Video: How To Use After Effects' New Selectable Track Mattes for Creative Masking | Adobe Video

Hey folks, my name is Jordy from the YouTube channel Cinecom and welcome to Adobe's Learn from the Pro series. In this tutorial video, we're going to take a look at how the new track mat works inside After Effects and we'll create this fun weather intro animation.
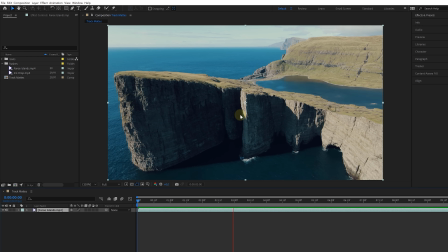I have a beautiful drone shot of the Faroe Islands, which we're going to use as the background. Next up, I'm going to drag an ink drop clip into the comp.
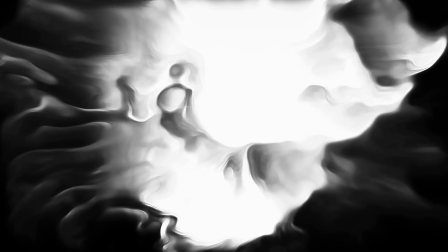And as the name suggests, it's an ink drop in black and white. And the idea behind this is that we can use this as a mask to cut out a piece from the drone shot.
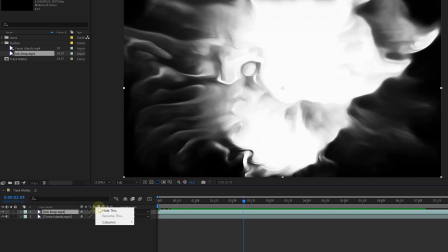And that can be done with track mats. In your timeline, right click on the columns and make sure that mode is active. That will reveal the track mat options. And we can either use the drop down menu from the drone shot.
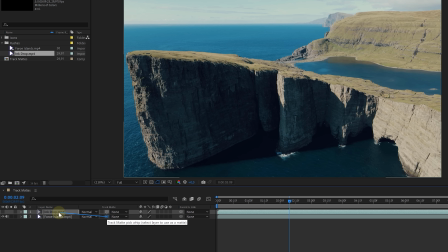Or we can use the pick whip to tell After Effects to use the ink drop as the track mat. By default, the mask is set at alpha. There is no transparent layer in the ink drop.
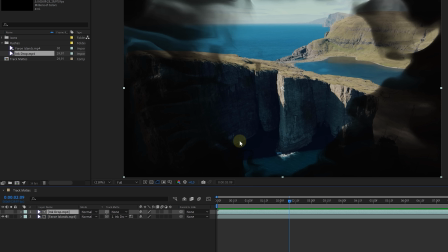So let's click on the icon to change that to luma and look at that We're using the whites now to show the drone shots next to the luma or alpha toggles We have an invert toggle as well, but that's not needed right now.
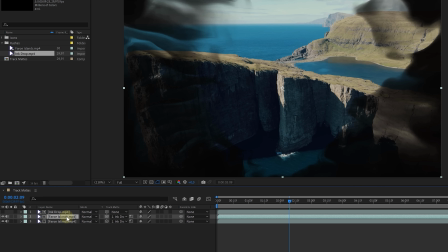Now interesting is that the blacks are actually Transparent so let's duplicate the drone shots and disable the track mat for that layer And to better
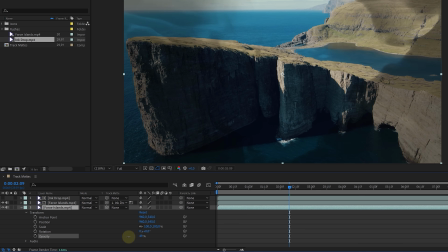see a difference we can decrease the opacity of that bottom layer So basically we can put anything we want underneath or manipulate that shot further. All right, that's the basics of a track matte. Let's do some more fun things with that now.
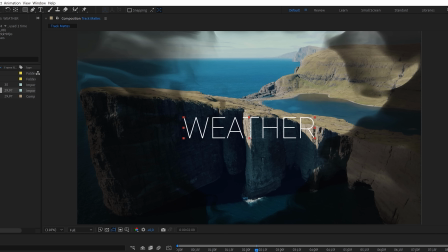I'm gonna take the text tool and type in weather. The text is not that visible because of the detailed background.
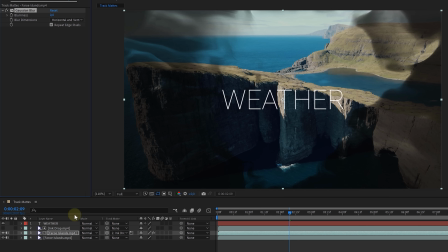So I suggest you put something like a Gaussian blur on it and then increase that a bunch to around 25. Now let's make that text write itself, which you can also do with a track matte.
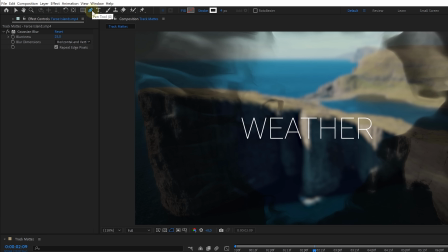Without any layers selected, take the pen tool and we're going to draw a shape over the letters. You want to make sure that you disable fill for the shape and add a white stroke. Increase the thickness so that it covers the line of the letters.
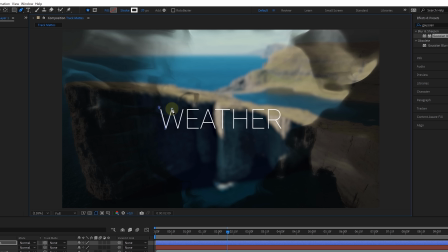Then we can continue. Always think about how text is written, so don't just look at your shape as a path that needs to look good, it needs to make sense. Perhaps write down your word on a piece of paper to see for yourself how you start and end a letter.
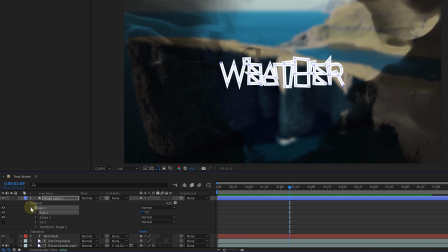When done with that, jump into the shape properties and we're gonna click on Add to enable the Trim Paths option. Expand that and this allows us to animate that line. So let's change the end value to zero.
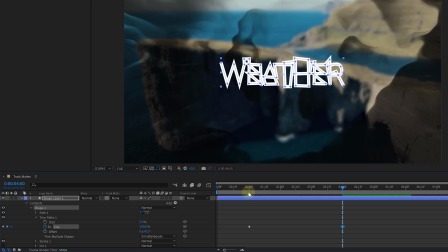Create a keyframe, go forward in time and change it to 100. We've now created a mask that we can also use to reveal the text.
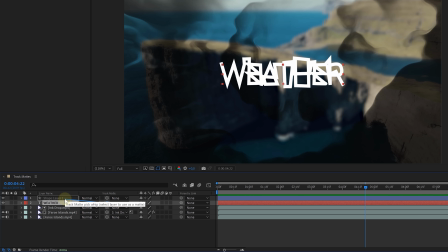So for the text layer, take the pick whip tool and link it to that shape. And there we go, we've got ourselves a written text.
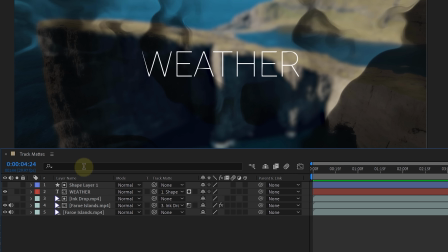Now the great thing about the new track mats is that you can place them anywhere in your comp. They don't need to be above your masked out layer anymore. So if you like, you can place them all on top for a better overview. Alright, next up I've got these three icons.
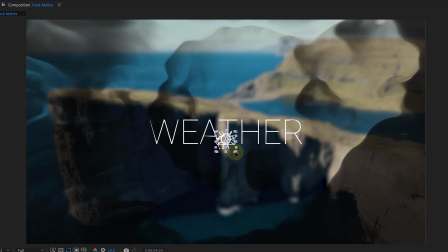Let's drag them into the comp and position them next to each other.
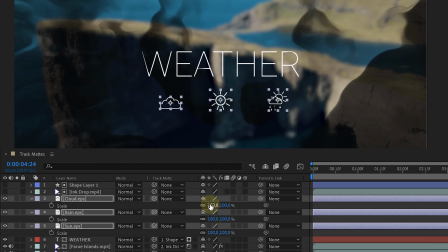Perhaps we want to scale them up a little bit and since I want to keep them at equal scale, let's change that through the properties. Now if you have all three layers selected, you can change the scale all at once. And since we're scaling a vector file, we're going to enable source to retain sharp edges.
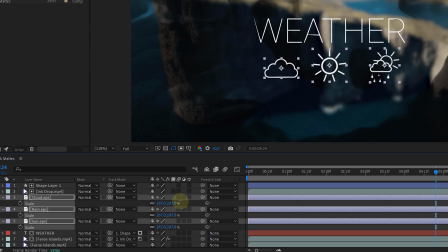The idea now is to animate these so that they fly in. So with all three layers selected, hit P to show the position. Then enable animation to set a keyframe for the current value. Then go back in time and push the text down. This will animate it up, but to make the ending animation a little bit more smooth,
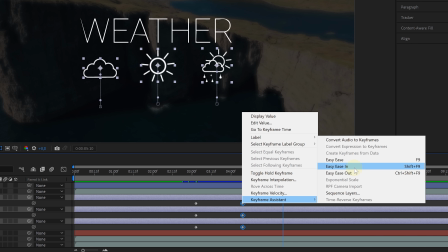select all the last keyframes, right click, keyframe assistant, easy ease in.
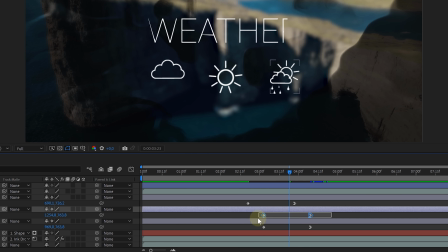Looking good. All right, let's also offset these layers so that the animations of the icons not come in at the same time.
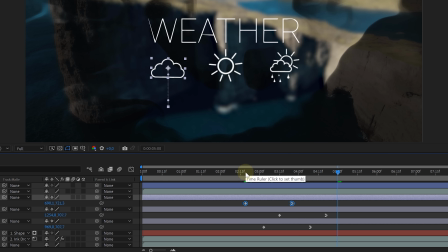Perfect. Now the icons kind of just sit there waiting to come in, so we want to hide them in the beginning.
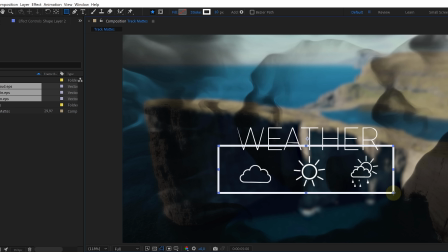So I'm going to take the rectangle tool and draw a shape. You want to change the fill to white and remove the stroke.
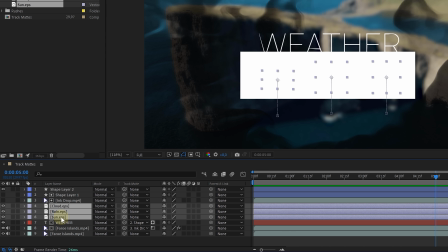We can now select all three icons and link them to that rectangle shape. So we can use the same layer as a track matte multiple times. And as we know, we can move around these track matte layers for better organization in the timeline.